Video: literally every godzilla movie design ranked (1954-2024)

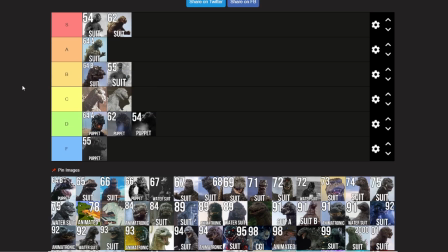I'm gonna put this one appropriately in B tier because the changes to the head to make Godzilla look more friendlier,
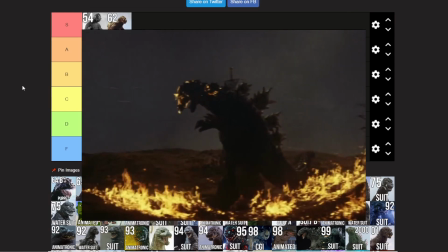I don't know. Apparently it was done because the head did sustain damage, but the changes make him seem more friendly instead of really menacing,
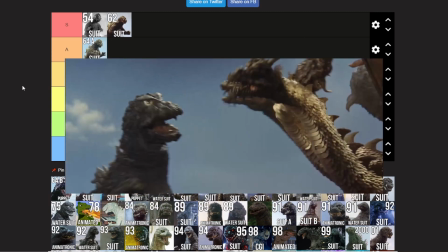which suits the film, but makes this Godzilla less cool.
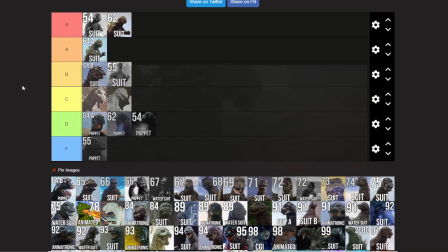He's a lot more fun, and granted, it works well with the film. In the context of the film, this is really good, but I kind of miss Godzilla having some of that edge factor. But hey, you know, 64 is a good suit, and it's still in good condition, so we'll just put it in B tier.
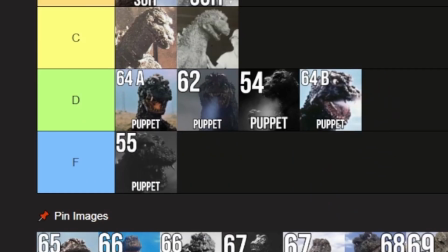64B puppet. I'll just put it right there. I don't like this thing, but it exists.
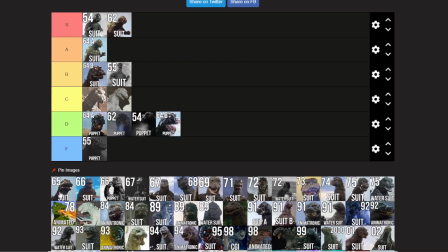It's there. It's whatever. The 1965 suit. Ooh, this is one of my best friend's favorite Godzilla designs, and I know he's watching.
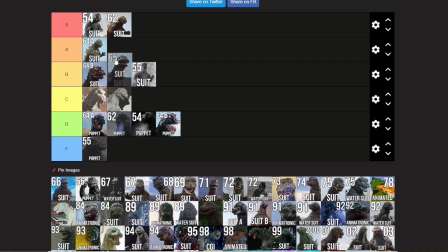But I'll have it known, it's one of my favorite designs too. I'm gonna put it in A tier. Sorry, Chris, it's not S tier. Please forgive me. But the thing I like about this suit is the head.
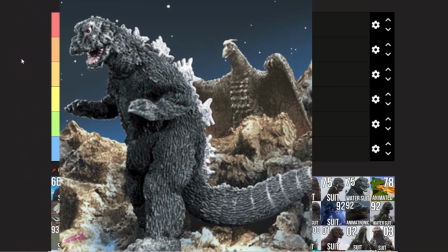He's back to being menacing. He's got a good look to him. One of the features of this Godzilla that sticks out to me is like his jaw.
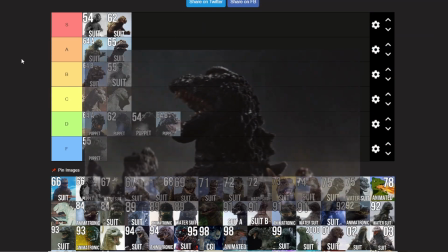He opens his mouth really wide. He's got like a floppy tongue.
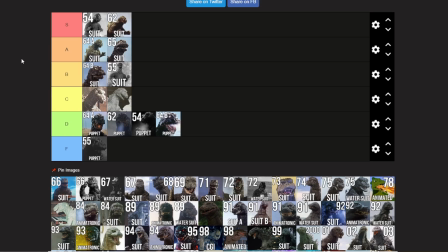But the one thing I don't like about the suit that keeps it from being in that S tier rank is, again, he looks really slim and slender. He's only slightly bulkier than the 64 suit, but he doesn't look like he has a whole lot of muscular definition.
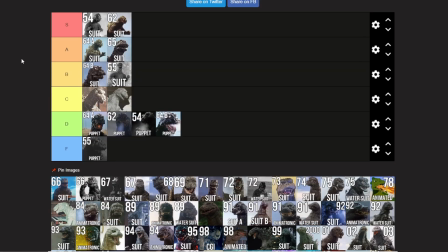So I'm just gonna put him in A. Now, the 65 suit, was used in Ebirah Horror of the Deep, but as we see here, we have 66 suit.
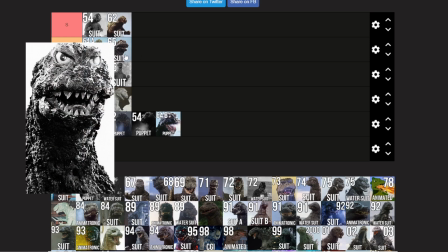However, the suit changes. At times it looks still pretty good, but then it kept getting used in water, and it's got this waterlogged look,
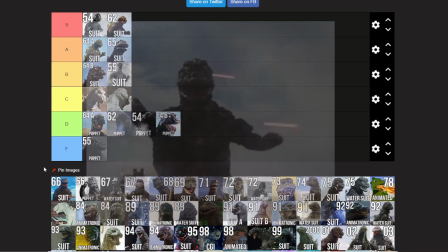and throughout the film it just changes and it looks ugly, and you know,
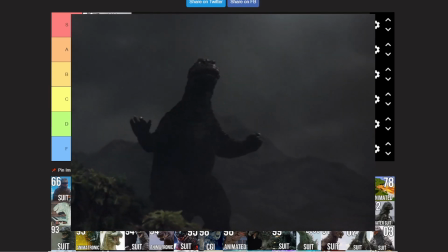it in the moments when it looks good, still A tier, but this is going down here.
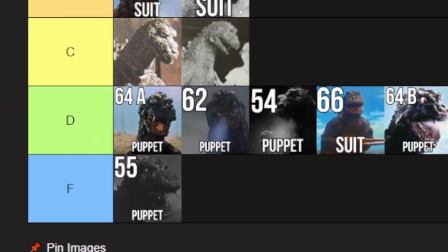I'm gonna put it in D tier. I'm sorry. Ugly waterlogged suit. Looks so ragged.
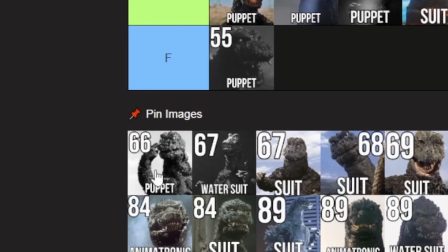I have the 66 puppet, and I don't think this thing's ever shown in the movie.
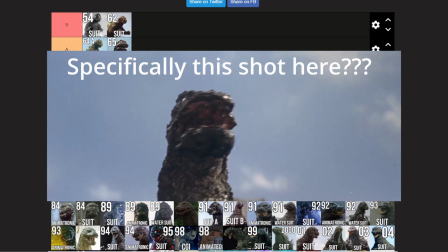I think it might be in the giant condor scene, but like it's so close and sporadic, you can't really even see it.
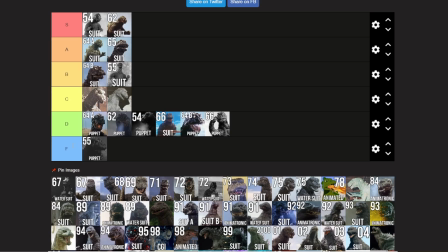So I'm just gonna put this in D tier. He looks silly. That's all I can say.
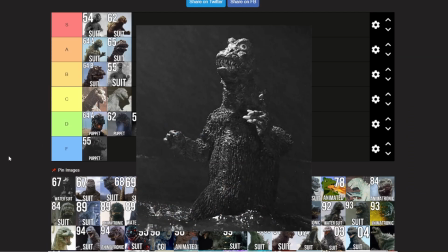The 67 water suit, it's pretty much a refurbished 65 suit.
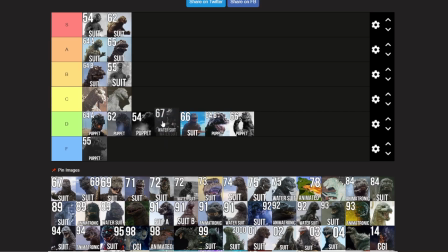He looks better, but you don't see it enough. I'm gonna put it C tier, D tier.
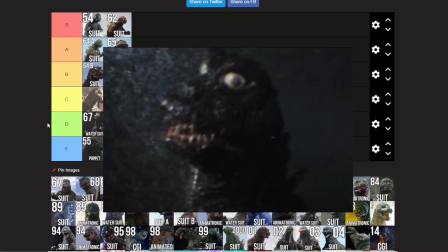You don't really see it all that much. I'll put it high D tier because he does look kind of creepy, but like you don't really see it that much.
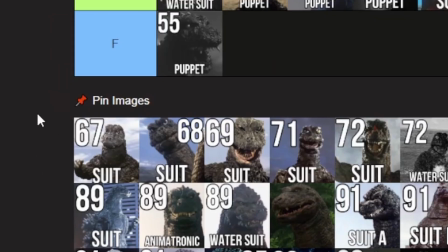The 1967 suit. This is everyone's least favorite Godzilla suit, but not mine.
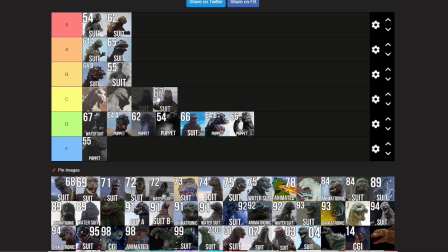You know what? I'll actually put him in C tier because some shots look really good.
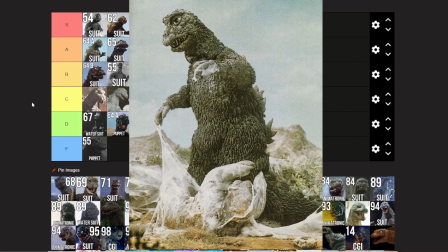The main thing I like about this Godzilla, he's got a good sense of size and mass, and the added height really does help, and he looks more like a dad.
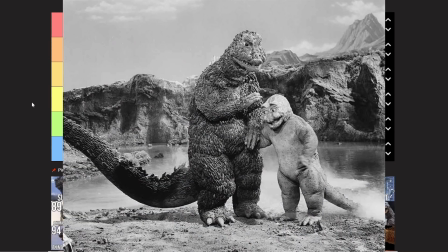I think that was the intent. He was made to have a contrast with Minya,
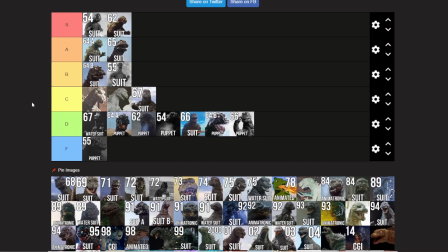and Hiroshi Sakita plays Godzilla predominantly in this one because the suit was so big, and I like that sense of mass. It's just, from the front, Godzilla looks terrible. And yeah, this is an ugly design, though I don't think it's the worst Godzilla design ever.
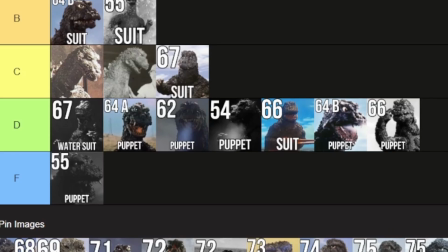Again, I mean, look at what we got here. I think the waterlogged 66 suit looks way worse.
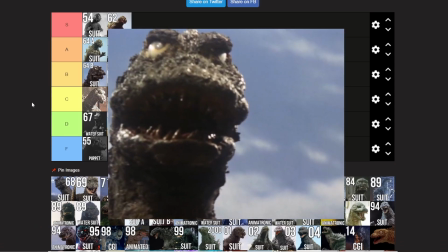Like, it just looks so like just ugh. At least 67.
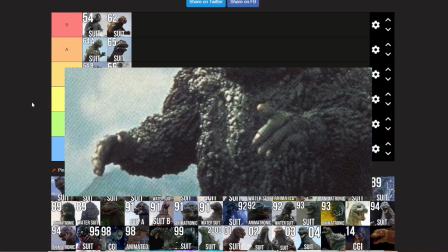I think the 67 suit looks good, the little baby hands notwithstanding though. Now this is peak performance.
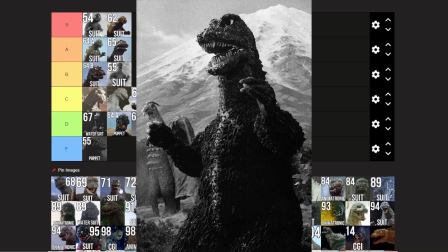This is kind of hard because I mean, the 68 suit does change movie to movie, but I kind of like them all.
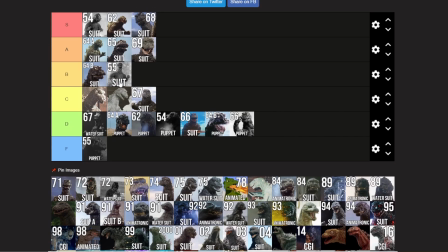If I were to rank them like this, I'd put, okay, 68 S tier, 69 A tier, 71 A tier, 72 S tier.
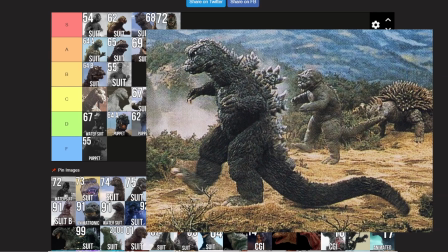And let me explain this for a moment. The proportions on this Godzilla are great.